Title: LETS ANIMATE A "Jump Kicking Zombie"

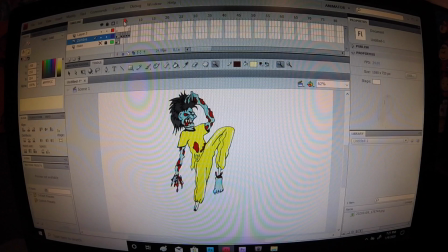Alright, now that I'm done coloring my zombie, I'm going to go ahead and fine-tune the animation,
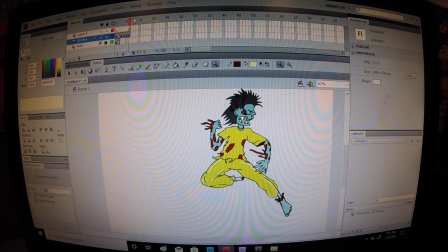because if you play this animation, it's kind of sketchy.
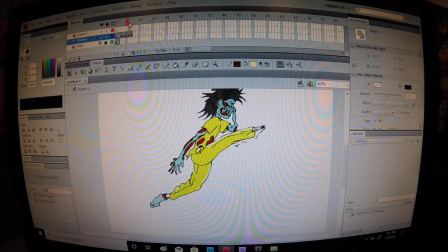He just does a little blup blup blup blup, and then it's way too fast. So stretching out your animation and adding keyframes in between the movements
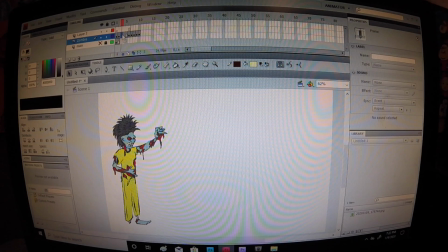smoothing down your graphics will give it a little bit more realisticness to your animation. So
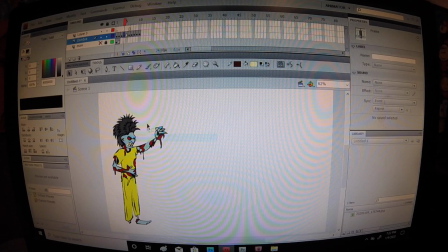copying frames, pasting them into individual keyframes will allow you to manipulate them in between.
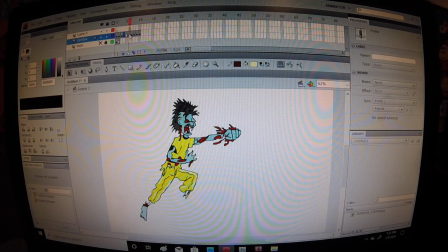So right there, now we got a leap, but he leaps out way too fast. So I'm gonna paste the frame, go back here, pull him back. That way it gives him a little bit of realistic movement in between.
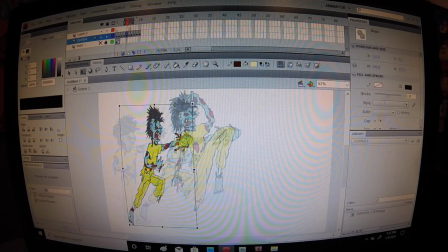I'm going to pull him back by transforming him, and then let's try this out.
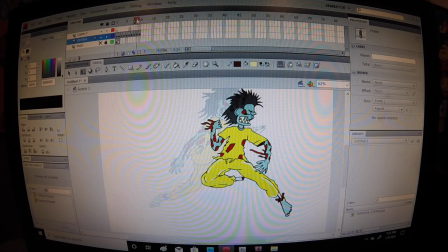There he goes. See that? Now that's a little bit too fast, so let's go ahead and add some keyframes right here.
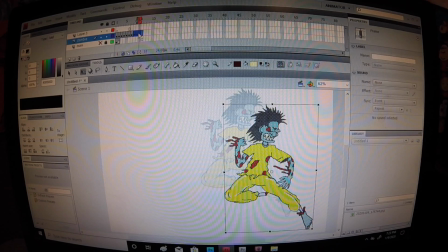I'll just grab it here, stretch it out, and then insert a keyframe there.
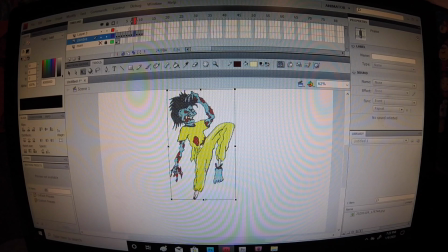Probably go ahead and make him jump up a little bit more, so that way he's not just in one spot.
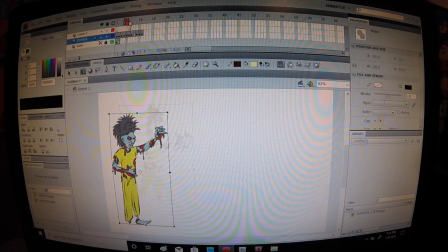Get me?
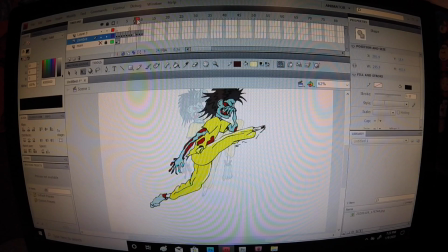So let's go ahead and
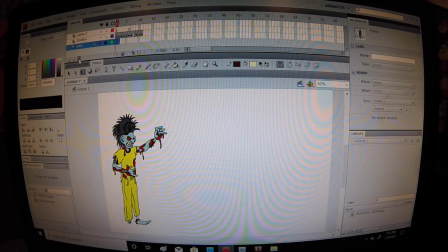grab another key. I'm gonna delete this bottom one. Alright. Delete this top one too.
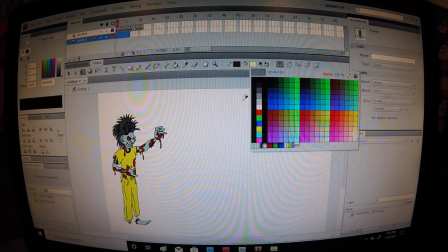I'll drag it to the bottom because I can easily make this a green screen for later.
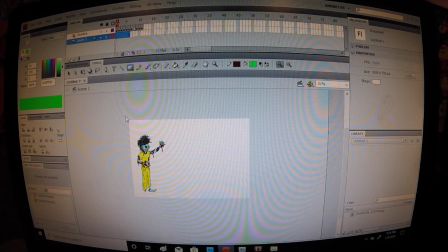So when I export this zombie, I could drag him to any platform and use him and
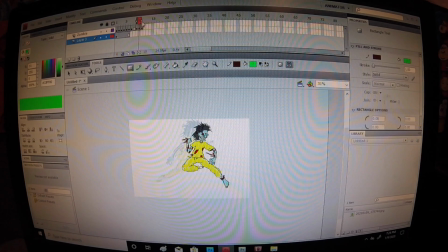green screen the background out, allowing me to put whatever in the background and it'll work out. So right here, let's go ahead and stretch this keyframe out, add another one here, insert,
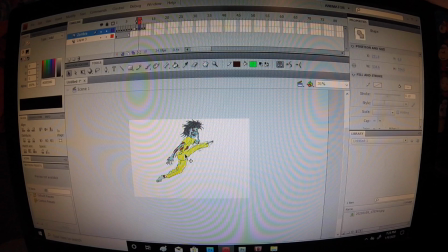and I'm gonna grab him and move him just a slight. And let's go ahead and see if we could do it here too. So I'm just gonna copy and move him just a little or a lot.
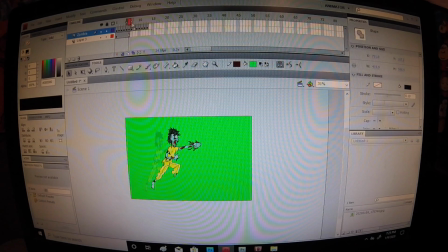Now let's see what this looks like. A little bit better.
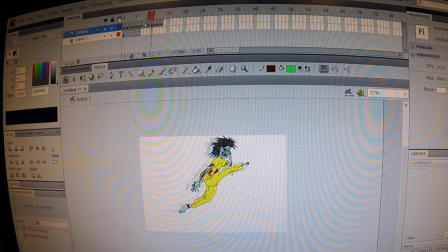That's a lot better, but I'm sliding this at the top so it looks like it's going slow.
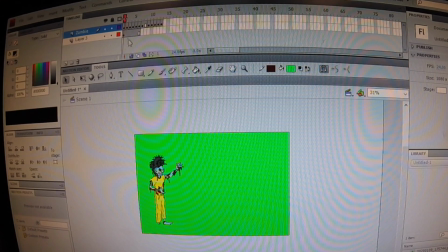When I actually render it out, it's going to go super fast.
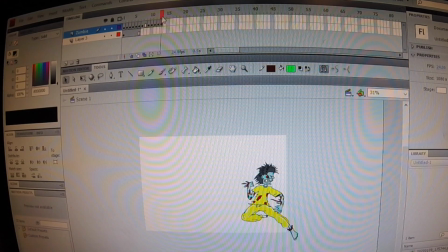So I might need to add some more movement in between the keyframes.
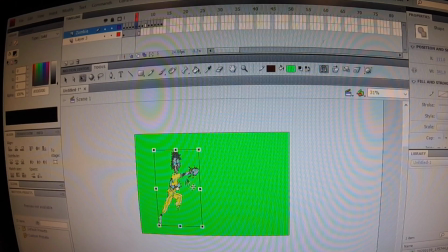So just like I said, I'm going to free transform this one, bring him back a little bit, and aim up a little bit. And right here, that's too quick right there, so I think I'm going to add some more keyframe movement in there too.
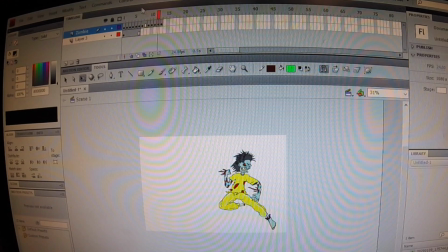It's not that bad. So let's test it. See?
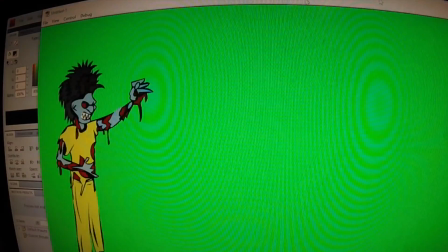That's way too fast. Gonna have to stretch out this animation.
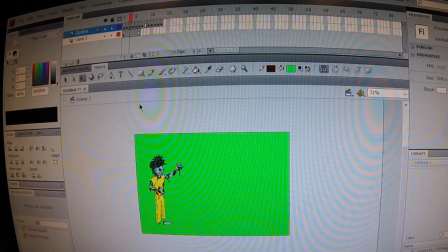But see, that's what you gotta do. You gotta play with it.